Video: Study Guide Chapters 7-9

Cross-cutting refers to the editing that cuts between at least two actions occurring at the same time and usually in the same place. Discontinuity editing is a deliberate choice by the filmmaker to manipulate shots so the transitions are not smooth or continuous. The editing will call attention to itself.
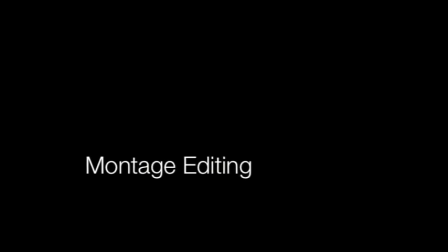263s
Montage editing is the creation of a sense or measuring not proper to the images themselves, but derived exclusively from the juxtaposition.
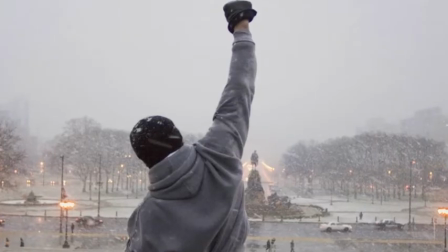272s
Many training sequences are montages, such as this famous still of Rocky Balboa.
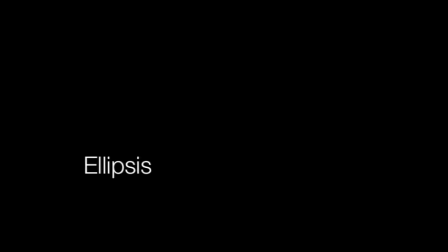277s
The ellipsis is the most common manipulation of time through editing. It makes skipping time possible and economizes the presentation of plot. Next is the jump cut. This editing presents an instantaneous advance in the action and is perhaps illogical and often a disorienting ellipsis.
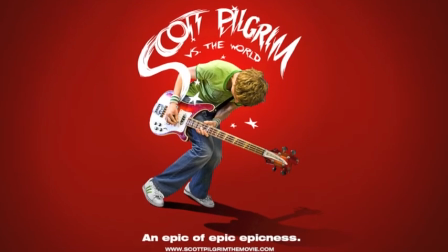295s
In the final fight scene of Scott Pilgrim vs. the World,
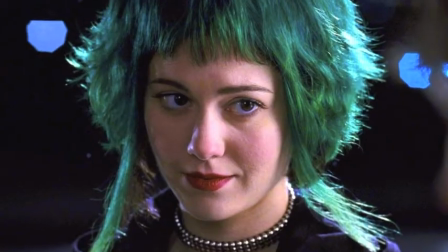298s
Scott Pilgrim is attempting to rescue Ramona Flowers from the ruthless Gideon Graves.
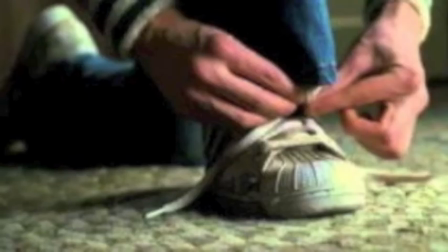305s
The first few cuts are of Scott suiting up, which then slow down comically as he ties his shoes.
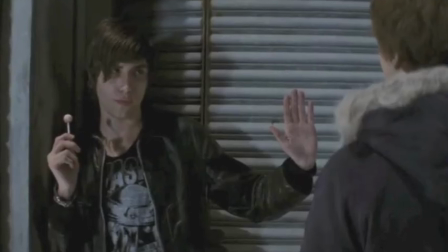310s
Next he arrives at the Chaos Theater, where jump cuts are used to show him defeating the hipster security guards.
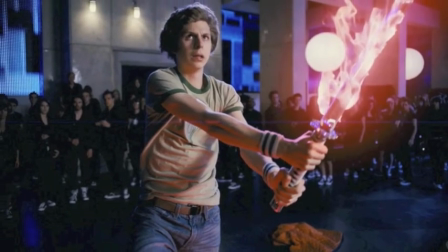316s
He then earns his different swords and finally kicks Gideon into coins.
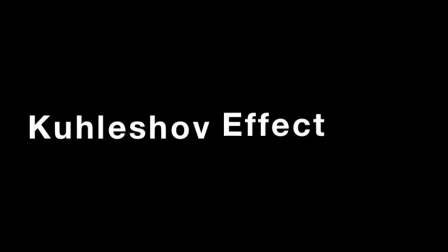320s
The Kuleshov effect is an interesting idea which states that a blank face put together with a different image will give the audience the perception of emotion.
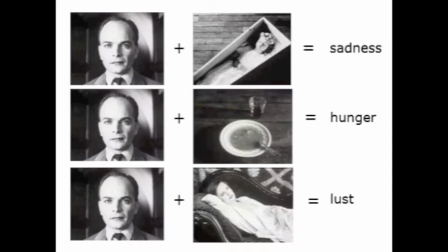328s
In this example, we see a man paired with a dead body, soup, and a posed woman, portraying sadness, hunger, and lust, respectively. Parallel editing is the cutting together of two or more actions that occur simultaneously at different locations.
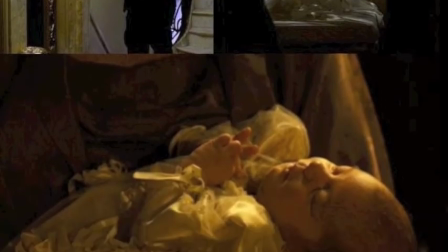341s
At the end of The Godfather, Michael Corleone orders the hit on the heads of the families and other crucial figures on the day of his son's christening.
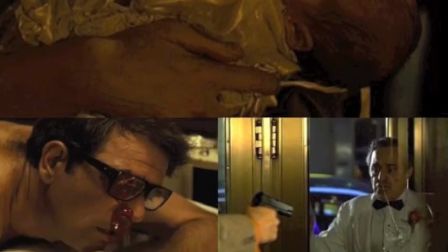348s
We see a scene of stark contrast as these violent acts are done to men such as Moe Greene,
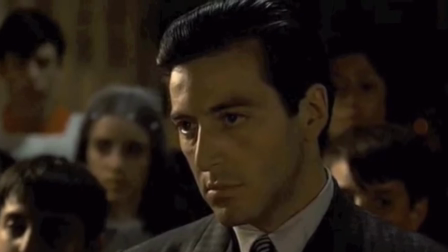354s
fully establishing Michael Corleone as the new Godfather. Chapter 9 focuses on sound.
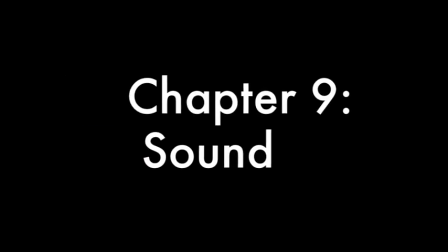361s
The importance of sound in mainstream film is indisputable. This job of incorporating sound is left to technicians and artists who record, edit, and mix the components into the film.
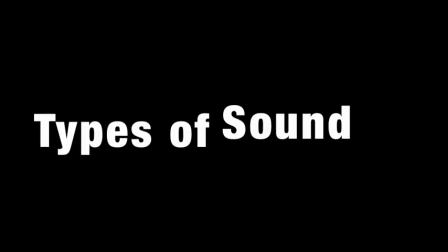371s
There are many types and sources of sound in film.
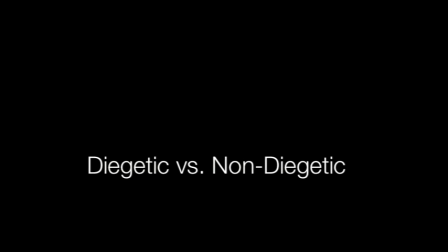376s
Diegetic sounds originate from a source within the film world, while non-diegetic sound come from outside this world. On-screen sound emanates from a source that we can see, while off-screen, which can be either diegetic or non-diegetic, derives from sources that we cannot see. Internal sound occurs when we hear what we believe are the thoughts of the character, while external sound comes from a place within the world and we assume it's heard by the characters in that world.
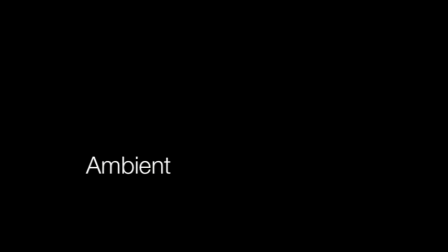404s
Ambient sound emanates from the background of the setting being filmed and is either recorded during production or added during post-production. A dead track is a complete silence in a film. Music is used in many distinct ways in a film, three of which are score, soundtrack, and underscore.
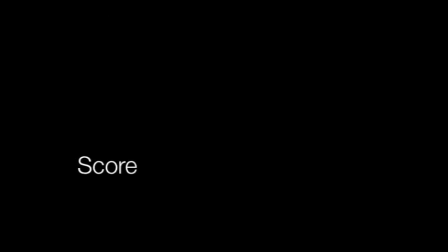421s
A score is a piece of music, usually orchestral, written to set mood to a film. One of the most famous is the Imperial March from Star Wars.
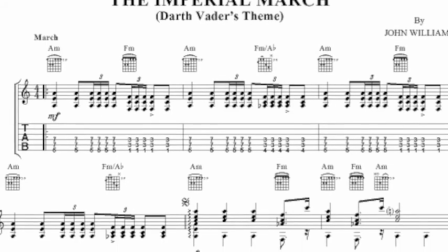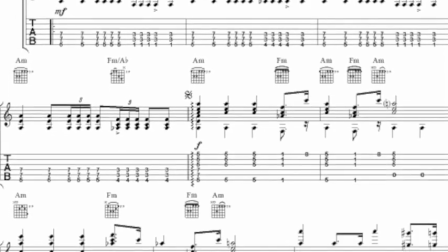The soundtrack of a film includes popular music found and sometimes written for particular scenes.
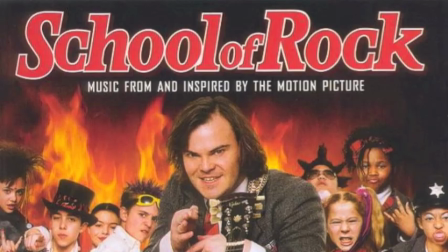449s
In School of Rock, Jack Black inspires students to stick it to the man and write this great song.
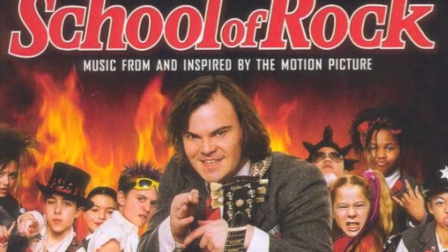454s Baby, we was making straight A's, but we were stuck in the dumb days.
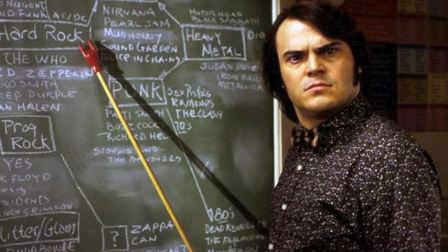462s Don't take much to memorize your lies. I feel like I've been hypnotized.
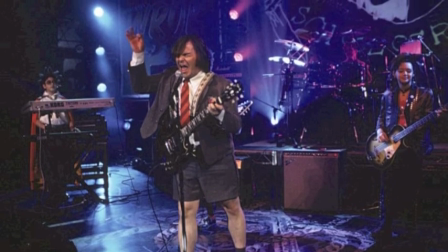468s And then that magic man, he come to town. Woo-wee, he done spun my head around.
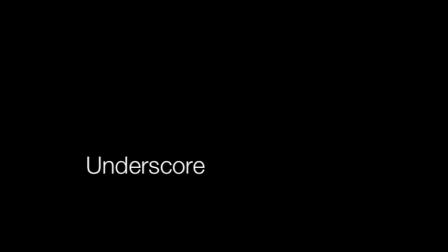475s
The underscore of a film is the soft music used to fill the empty spots in a scene and is often not recognizable or memorable, but still important. The post-production process includes the editing and mixing of sounds. When a sound can't be recorded on set or needs to be created, filmmakers look to Foley artists,
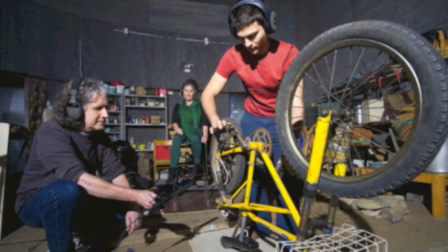493s
sonic engineers who can make almost any sound in just a small studio.